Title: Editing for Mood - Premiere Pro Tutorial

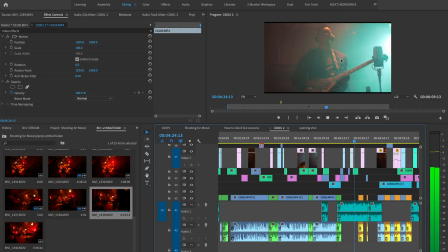479s
Which now we keep him centered, you know, we move into him This is all about him in this moment in his guitar solo now after this moment
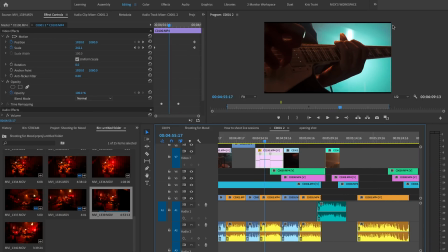488s
The pacing kind of changes a little bit here and then here we have the solo moment now I really wanted to time this right So I
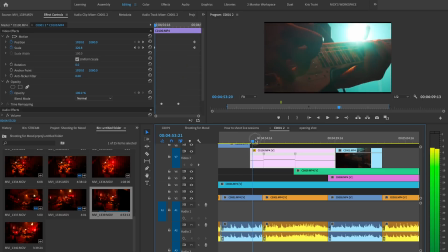496s
even had to do some some time remapping because in this part of the solo the sound is very sharp It's very piercing.
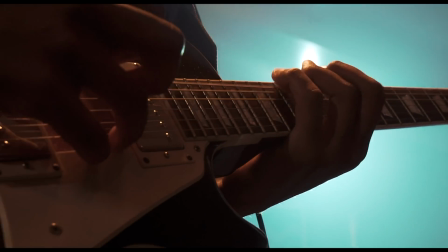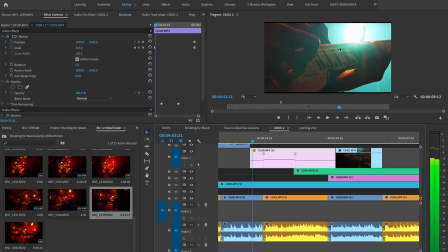508s
So I wanted to match it with this flare coming in.
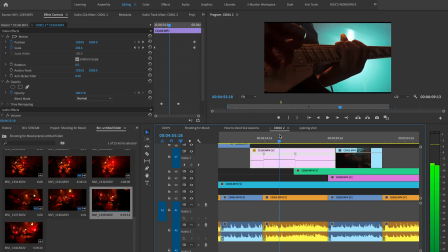511s
So that's a nice way of leading into this this close-up and I love seeing the tension of the strings being this close. So for this moment, which seems like the kind of the peak of the solo, I wanted to be nice up and close and seeing all of those details in that movement.
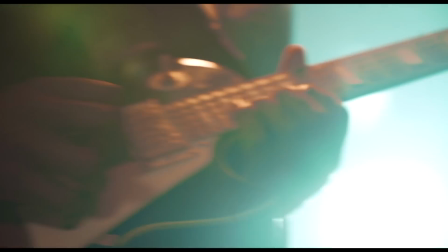527s
And notice that every time we keep coming back to it, we sort of get more and more aggressive with the moves and same with the cuts.
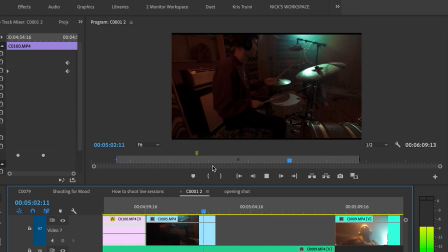534s
So as the solo is picking up an energy, you know, we are, uh, we're, we're really allowing those light leaks,
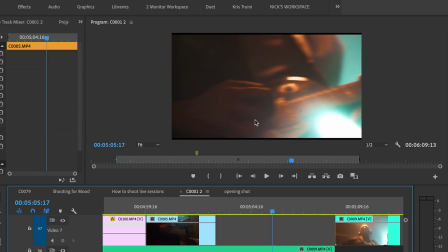541s
but now I'm really embracing that because I'm shaking it, you know, I'm shooting towards it to get more of them in this part of the solo,
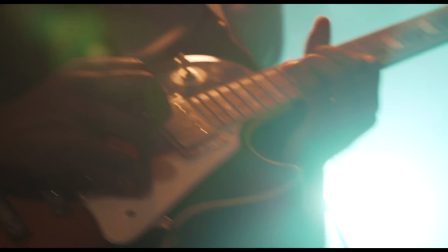547s
because things are getting, you know, really, really epic and there's a lot of movement.
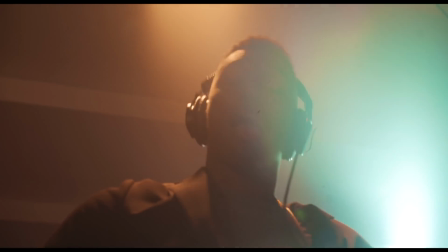552s
And then I want to see what this is doing to him. Like, how is he interpreting?
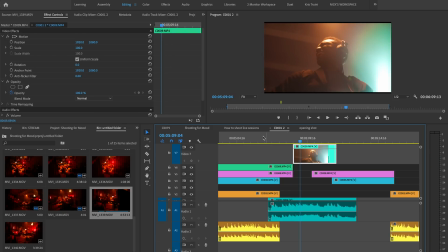558s
How is he putting out that, that moment in the song? So it goes to his expression, you know, he's loving it, he's jamming out, and then now we connect to other people's faces.
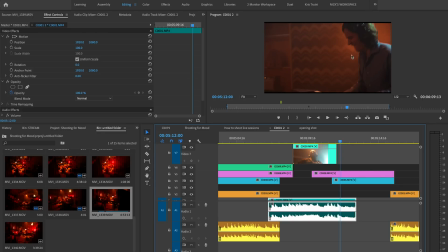569s
So instead of going directly to the keys, I want to show that he's having a good time also. So I want to make sure that out of my options and coverage here, I went to a take that had a human face.
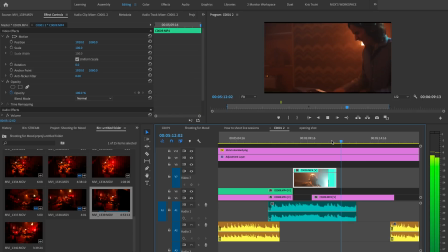578s
So now we're going to take a look at, you know, the band players for a little bit.
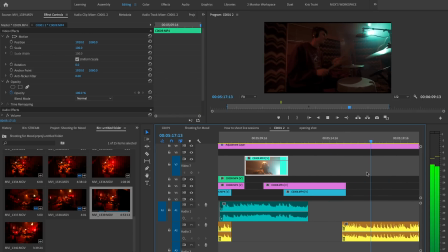582s
We see him jamming out, and then we see the drummer doing his own thing. so it's just it's just to establish the feeling of you know this is a good
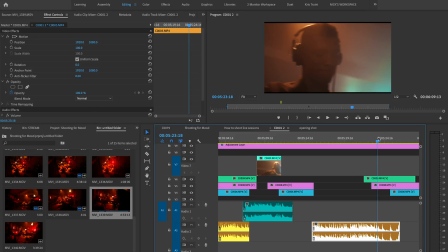589s
time where we're really going in in this moment and this is more about the dynamic between the band players in my opinion to me as a viewer and not specifically a musician I'm more interested in seeing that energy and feeling that energy in the room rather than seeing the
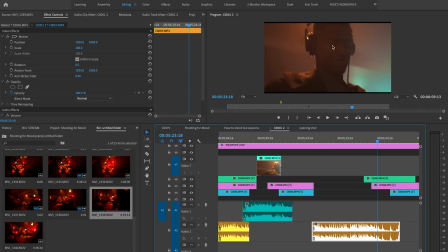605s
exact notes that they're playing so I want to focus more on on their their expression the the energy in the room that way again when the sound
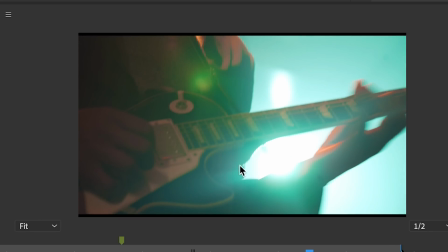613s
gets closed in and sweeter we close in in a close-up of the guitar so we we're kind of visualizing that in a quite literal way
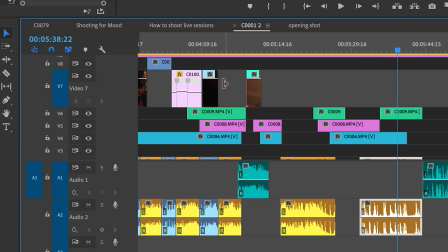619s
the the pacing of the cuts here they got pretty crazy for a bit there's a lot of different switch and coverage and here it's getting a lot
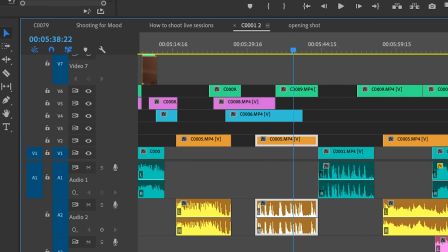626s
kind of quieter you know we're using kind of the same shots we're not bouncing over the room a little bit too much we you know we're smoothing
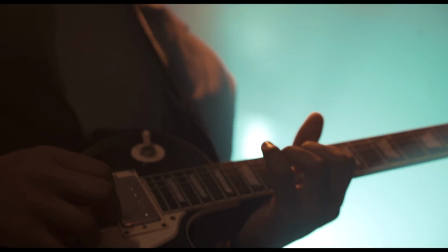633s
out as the uh as the song is also mellowing out here we have the same idea he takes off the guitar so we're staying on him
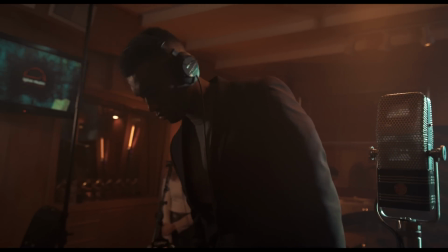640s
because we care about his change in mood you know if he's switching an instrument we want to pay close attention to him in these
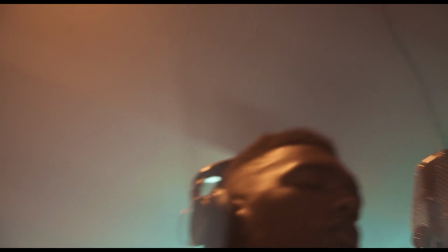647s
moments so that's why the coverage is on him and then here in this uh this last part of the song you can see that for him i just mainly
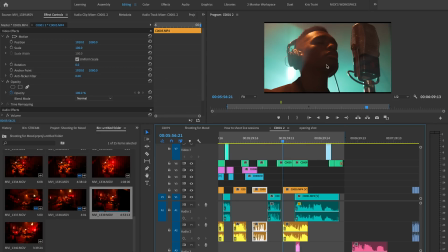655s
use these these takes which are very close because now he's very soft-spoken he's almost kind of whispering to us and i wanted to uh to have the same feeling as if we were leaning in and paying close attention to him so that's why i chose in the edit the coverage of this
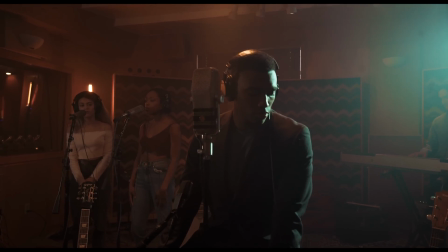670s
particular close-up. So here I cut back to the wide for a second because we start hearing the backing vocals again and then we
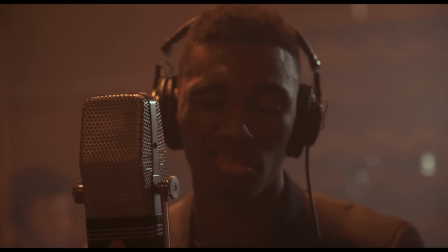677s
kind of pan them out in this shot and we go back to him just to go back to that intimacy.
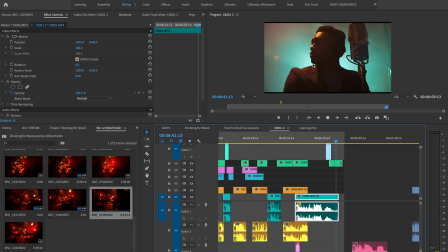684s
Then here I let the take linger on a little bit.
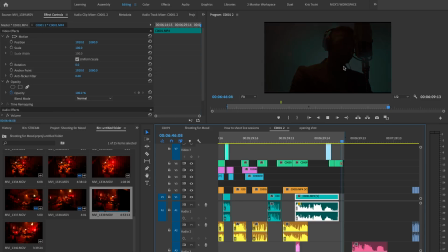687s
The song was over but I love this moment that he gave to camera and I think that was a good moment to conclude on.
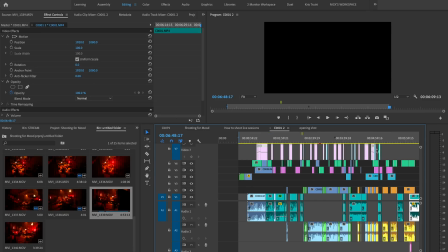694s
So that's it. That's my timeline. This is what it looks like in full.
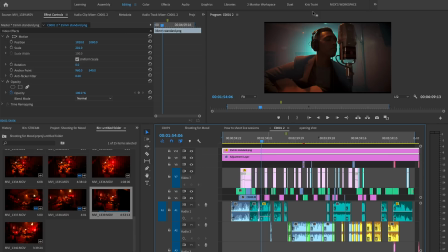697s
So we have the adjustment layer the 35 millimeter kind of slightly crop ours that I'm adding for these live sessions I like to do that. It's almost like that house of cards ratio and Yeah, this is still not finished But I wanted to give you guys an inside look
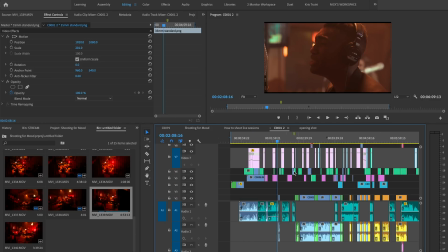714s
as i'm editing this with some of the thoughts that i'm having in making these cuts the way that they are All right, guys, that is it for me. I'm signing off.